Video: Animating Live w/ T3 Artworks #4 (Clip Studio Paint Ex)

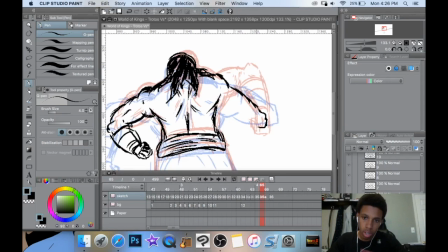[42:54]
So yeah, his arm is going to be going down here.
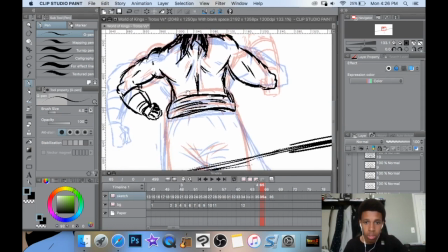[43:01]
Alright, here we go. So,
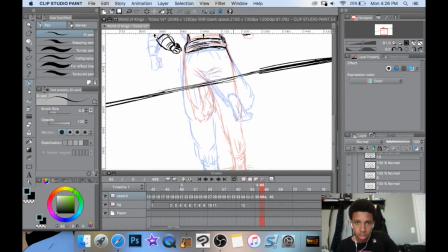[43:08]
same old, same old. Let's just put his leg up here.
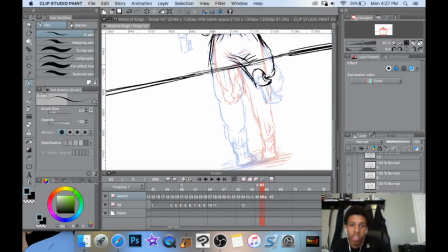[43:24]
I'm gonna see what I get out of this. Maybe it'll turn out good once I start adding more frames. Cause you never know. Animations always start off looking a little bad.
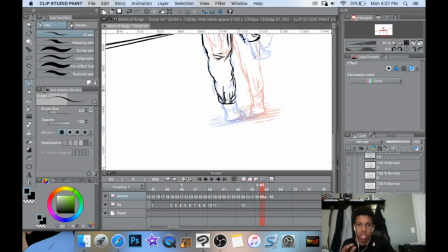[43:39]
But then when you add more frames, and it starts to grow on you, you know? It's almost as if it gets better just because it has more.
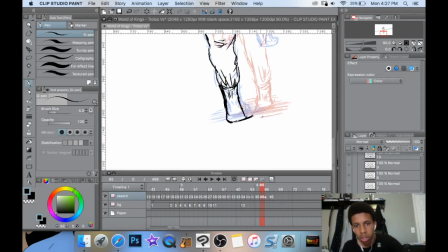Oh, did I draw shadows for those?
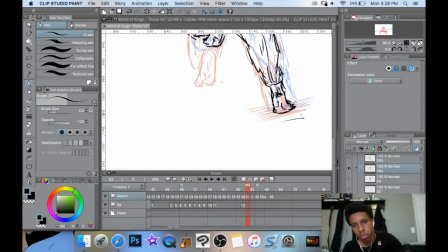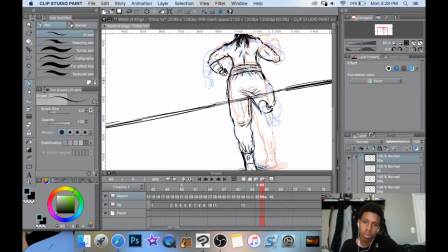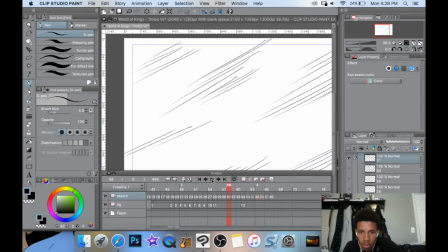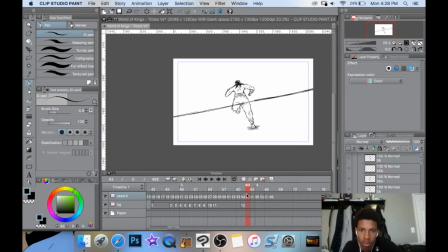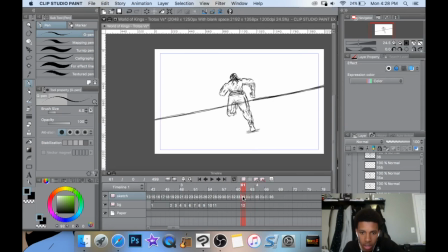[44:50]
I see another problem. I'm not zooming in. Looks like he's running in place. So let's zoom these in.
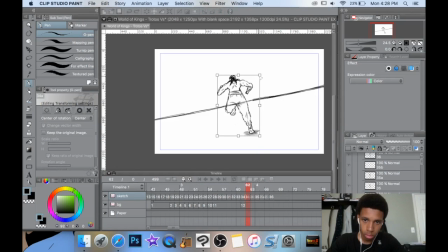That's not what I wanted. You gotta hold shift.
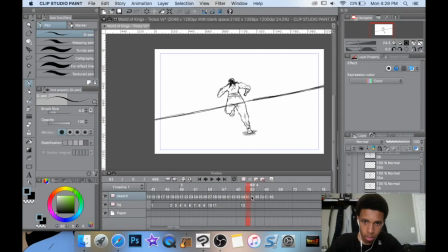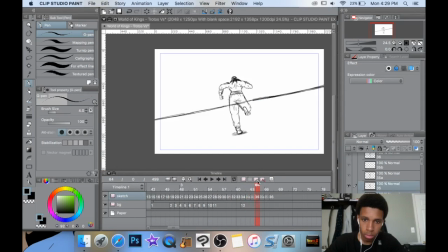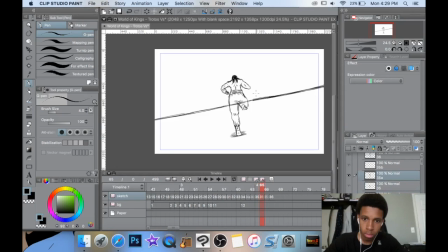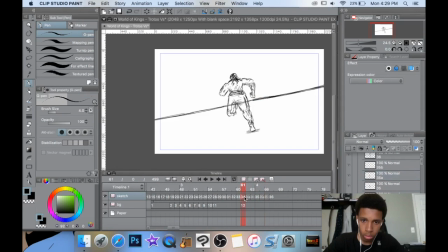Alright, now this, I gotta move them into the right spot.
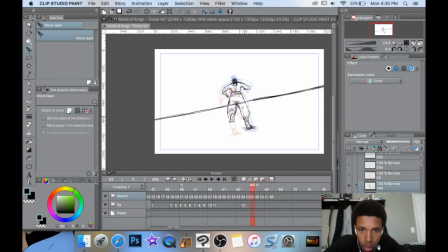[46:08]
But now it looks a little better since he's actually shrinking. Well, not shrinking, but it makes it look like he's moving.
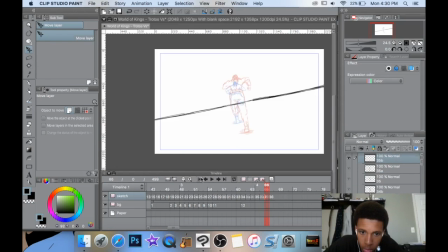Now, I don't want to make a move in a straight line, so we'll move each of these down to the side.
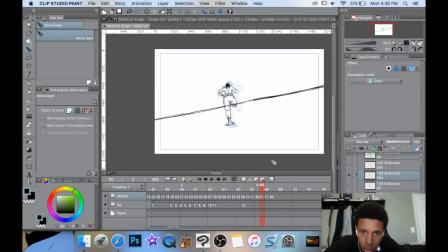[46:48]
It looks more dynamic like this.
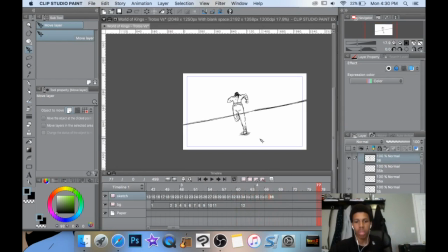[46:59]
Alright, see, that's not looking bad. I was getting mad over nothing.